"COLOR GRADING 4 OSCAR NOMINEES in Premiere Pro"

But as you do so, important to know is that it will also affect the surrounding layers as well.
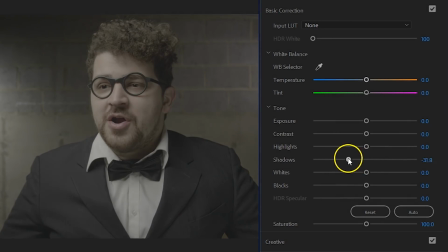For example, if you would make the shadows darker, so will the blacks and the midtones.
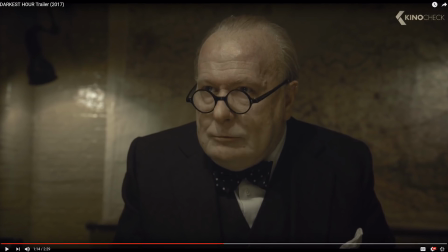So what I like to do now is take a frame grab from the film and look at those layers in there as well.
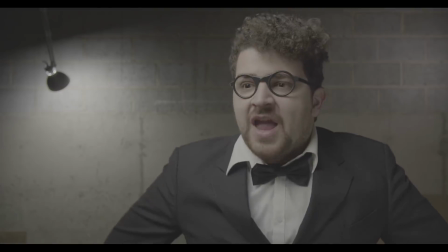Now before we start, I'm first going to transform my flat picture that was shot in log to Rec 709.
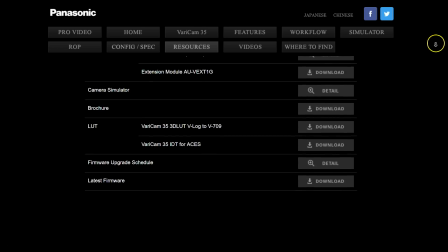I've shot on the Panasonic GH5, so on the internet I found a V-Log to Rec 709 LUT from the Panasonic website.
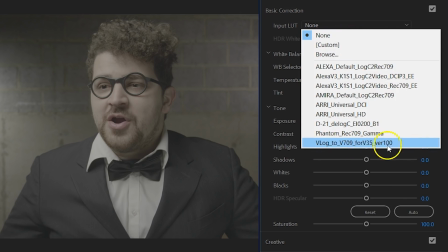I can apply that through the LUT input above. And this will set a default contrast and saturation from which we can start. The benefit of this workflow is that we always have the information from our log available. So if we would film directly into that Rec 709 standard, then that contrast and all is baked into the clip and we have less freedom when color correcting. Now, if you didn't shoot in lock but just flat,
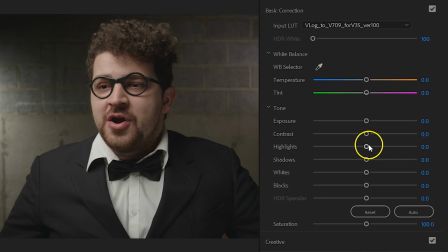you can just continue without adding a LUT to it. Usually, I start with the highlights, and typical for cinematic films is that they preserve a lot of detail on here.
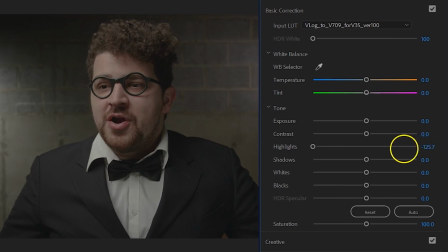So in most cases, I'm bringing down this value. For darkest hour, I'm even going to go beyond minus 100 by changing my value on the number.
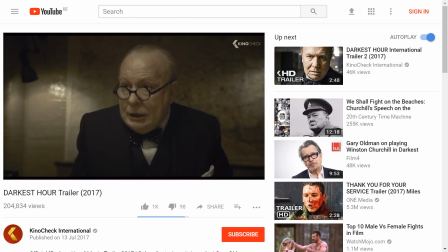Because looking at the original, we notice that the highlights come quite close to the midtones. It's a very dark scene. But because we're pushing so hard on those highlights, the layers around it will go down a little too.
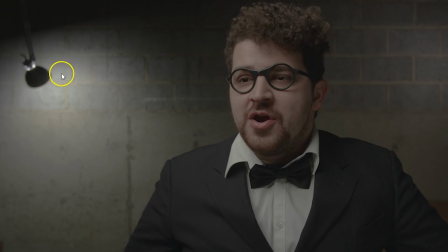And you can definitely see that in the absolute white areas, like here with the lamp in the background or Janik's key light.
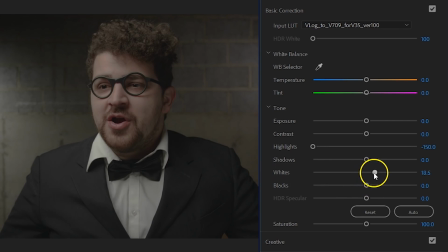It's starting to look gray. So what I'll do next is increase the whites. What we are doing now is creating more contrast in the brighter parts of your shot.
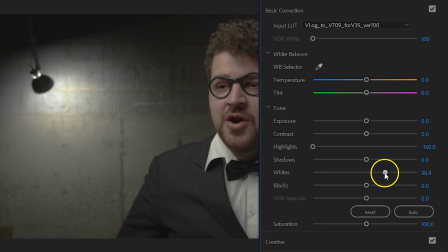You can definitely see it here well in the lamp in the background. Here's a before and after.
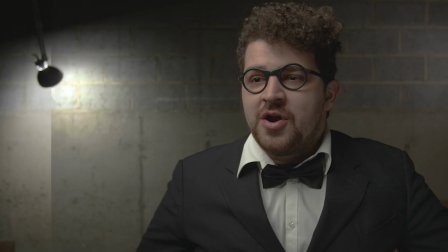This is a very common technique, and we'll actually use this more often throughout the video.
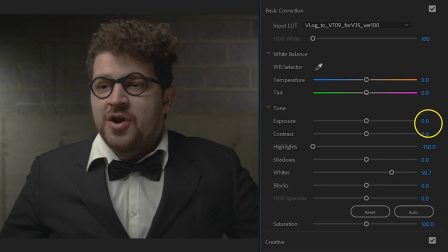Sometimes the same thing is done with the shadows and the blacks, but not in this example. Furthermore, I will just keep fine-tuning this shot through the other exposure controls. I tend to decrease the exposure many times, but that will lower the whites as well, so you want to compensate for that by increasing the whites even more.
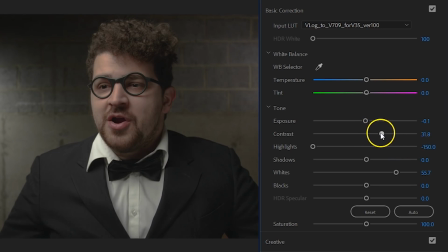You can change one thing and another one comes with, so that's why you typically want to go back and forward between the different controls. After you believe you got it all right, we can focus on the colors. And there are four controls that I use on a basic grading to alter the colors in these levels. First up is the white balance. These will alter the colors everywhere. So if there's a very big color shift needed, I tend to change it first here.
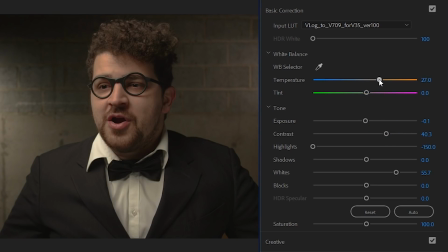I'm going to add some orange into the shot, but that will make it a little bit reddish, definitely in the skin tones. So I'm going to compensate by adding some green into the shot. And this will give it a more yellowish tone overall.
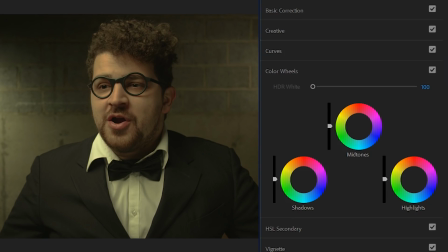Next, I'm going to dive into the color wheels, and here we can find the other three controls: shadows, midtones, and highlights. The benefit here is that we have some more control of how much we want to add in each level and which type of orange-yellow.
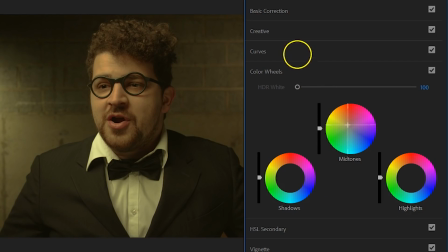Because we are pushing so much yellow into the shot, the shadows tend to look too orangey as well. So that's why I'll add the opposite color in here to compensate. Add a little bit of blue, but not too much. You don't want to see a blue color cast in this shot. Next, I'm going to bring down the exposure of the shadow control.
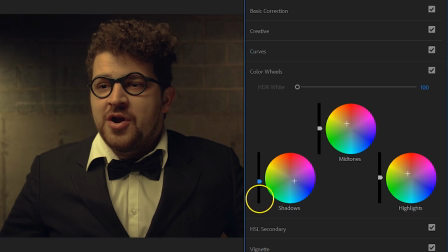Now, adjusting your exposure through the color wheels has the advantage that it takes both the shadow and the blacks level together. And that way, we can take that entire group and make it darker.
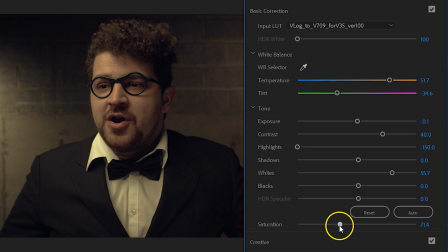For the final touch, I'm going to go back into the basic correction and lower the saturation, which will give it that kind of sepia look.
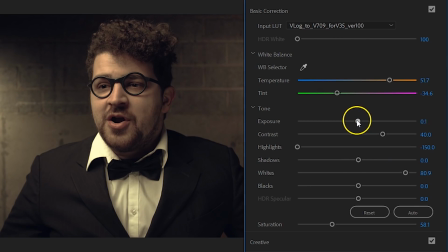And while you're doing this, you might want to go back into some other controls, adjust a little bit there, and then come back. That is how the workflow of color grading goes. One of the final things that I want to go into is the creative tab and increase the faded film.
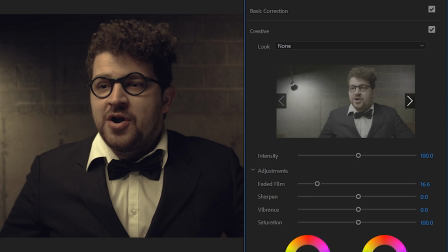And this will make the shot appear more flat without losing contrast. It kind of takes the edge off the deep blacks, making it look more like film. You can also see it as a layer of cigarette smoke, perhaps, which would fit within that underground meaning. Next up is The Shape of Water, and it's about this girl who falls in love with a sea monster. Now, the tints of this film is very dirty, 60s look also a little bit, very low saturated as well, low highlights, but there's always one color in specific that is more saturated than the rest.
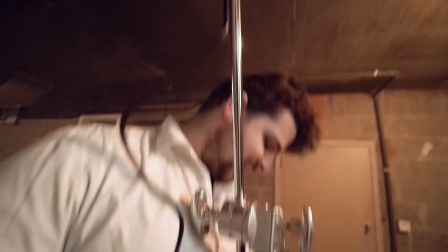And that's also because of the great costume and set design in that film, but it's always somewhere in the cyan teal tint.
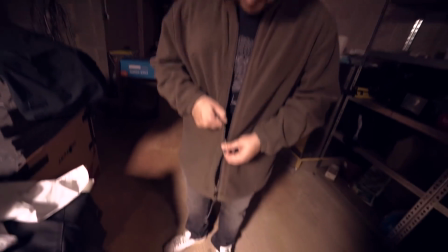I don't have a zipper! Jenning broke his zipper!
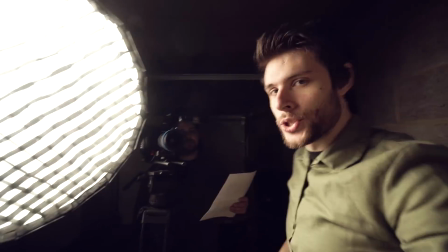Over here, we have the camera, and Janik is all ready. I am ready too, so let's shoot this scene.
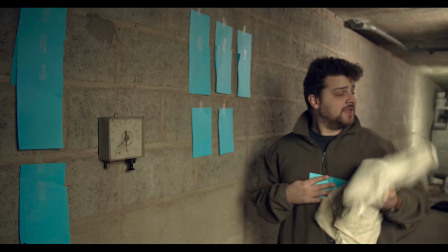Eliza, come on!
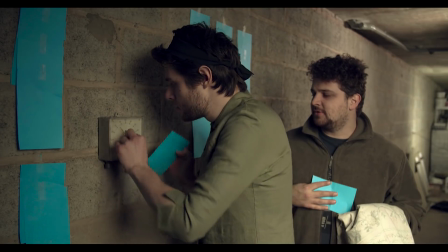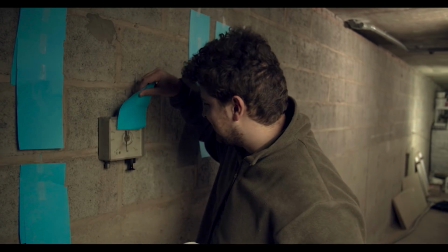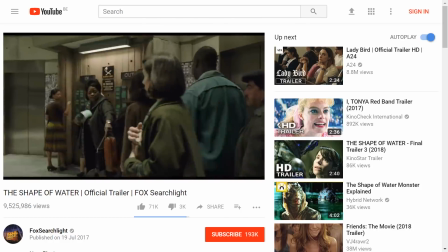The scenery, lighting, and costume was a lot more complex in this shot, but we have an example shot where we paid attention to the overall color tones. The contrast is a lot bigger than before. The highlights also are stronger and the blacks are much deeper.
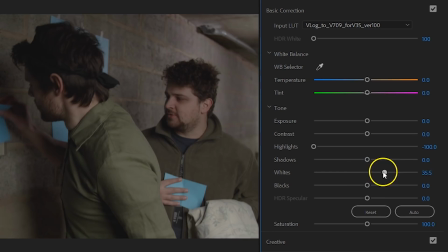So starting off, we again pull down the highlights and increase the whites. The black go down too and the shadows as well a little bit.
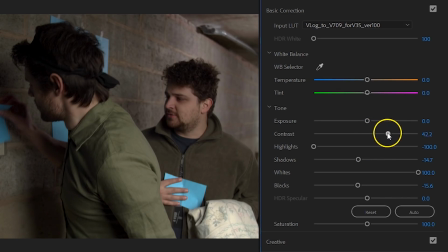You might want to regulate the overall contrast too. We'll make it warmer through the temperature and add some green in there as well.
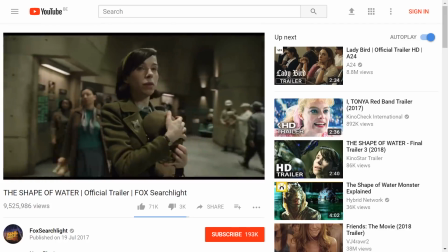The set and practical lights have a green tint, so they probably didn't color grade it like this, but we will.
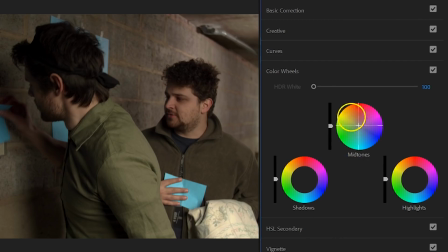Under the color wheels, I'm making the midtones and highlights a bit warmer, but I'm tending a little more towards that green side as I do so. This will make the shot appear flat again, because the shadows are too warm. So, like before, add the opposite color to compensate, and remember to go a little bit into the magentas,
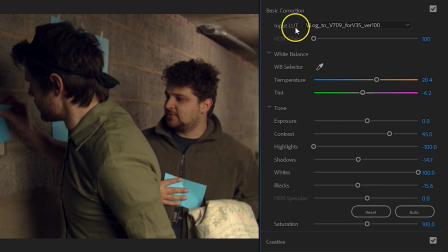as that is the opposite of green. And lastly, I'm going to pull down the saturation to take that video look away. Now you'll notice that our vivid teal cyan color is gone, and this was something typical in the film.
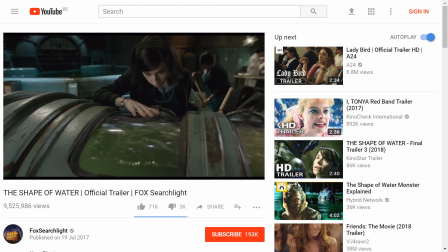So what we want to do next is select that specific color and saturate it more. We can do so from the Curves tab.
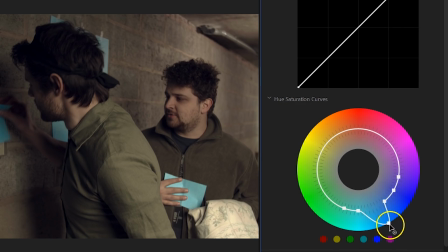Click to make a color selection in the wheel, in this case it's around to teal, and then increase that saturation.
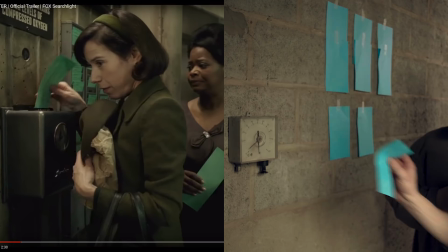Looking at the before and after, it came out pretty great. And here's a side-by-side comparison, I believe that we did a pretty good job. Alright, it's time to break everything apart right here in the garage and head over upstairs into the living room, because we are going to shoot a scene from Blade Runner.
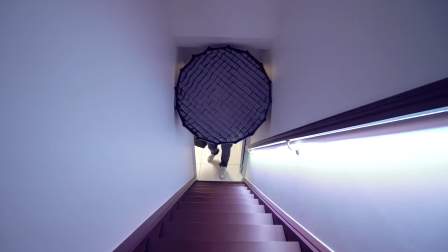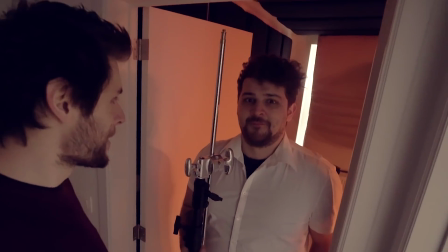Sea stands laying around. We have a plan, Janik. So in this part, we're going to recreate a scene from the Blade Runner,
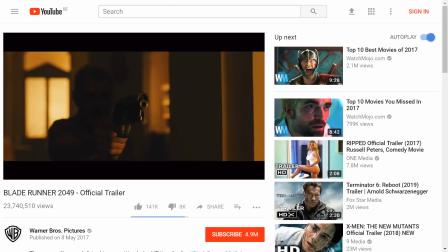and this is the part where the Blade Runner himself meets Indiana Jones or Han Solo.
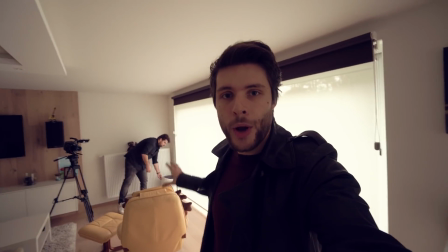Kind of weird what he's doing in that film. Anyways, we're gonna have to look at some big windows to kind of recreate that futuristic living room scene.
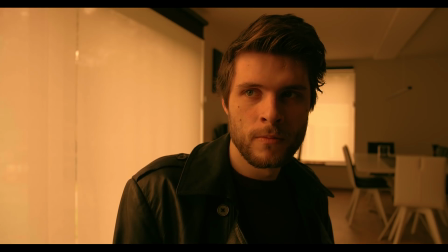I know. And I want to ask you some questions.
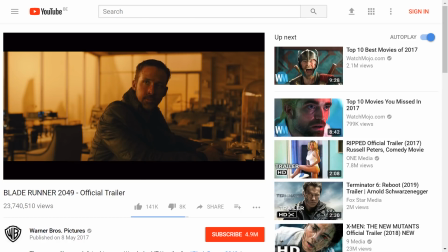Blade Runner has very orangey, warm scenes, but also a big contrast.
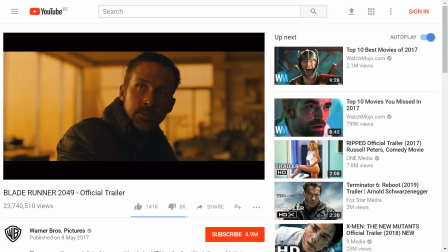And what is, however, noticeable is that they do preserve the highlights a lot.
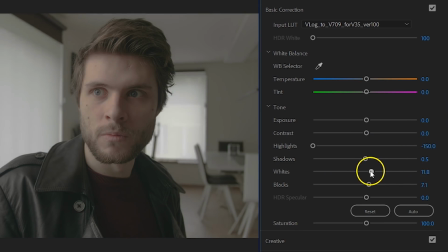So even though that the blacks are quite deep, I am pushing down the exposure and highlights a lot as well. With the shadow slider, we can control the contrast over my face as well.
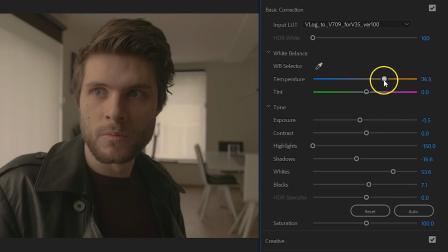Next, I'm adding a ton of orange into the shot, but I do not compensate with green, as we want to keep that orange look, not yellow.
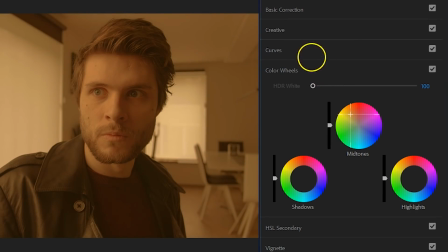In the color wheels, it becomes interesting. The midtones get a ton of more orange, the highlights a little bit less to preserve some color differences. Usually the highlights are always a little less extreme than the midtones. Now what they've done with the shadows is quite interesting.
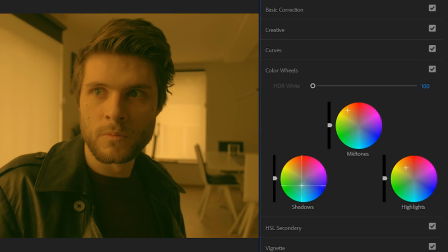Instead of pushing in blue to compensate, they have leaned a bit more towards the green side. And if you pay attention, that green even becomes visible.
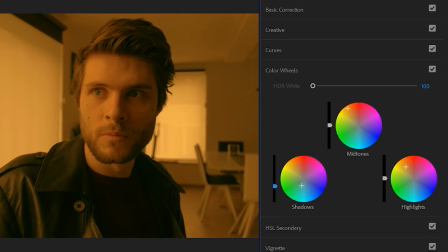I'm going to decrease the exposure for the shadows and midtones here as well to really give it that deep contrast against the low highlights.
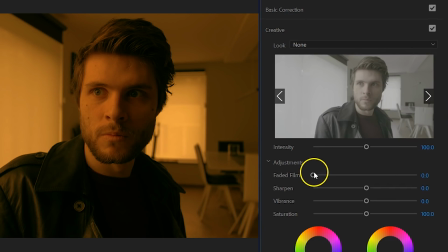In that film, we also see a ton of mist coming from the sand, and they drew that line further inside as well. So I'm going to add a bit of faded film to make the shadows more pale. Here's the film and our shot side by side. So that was it for Blade Runner.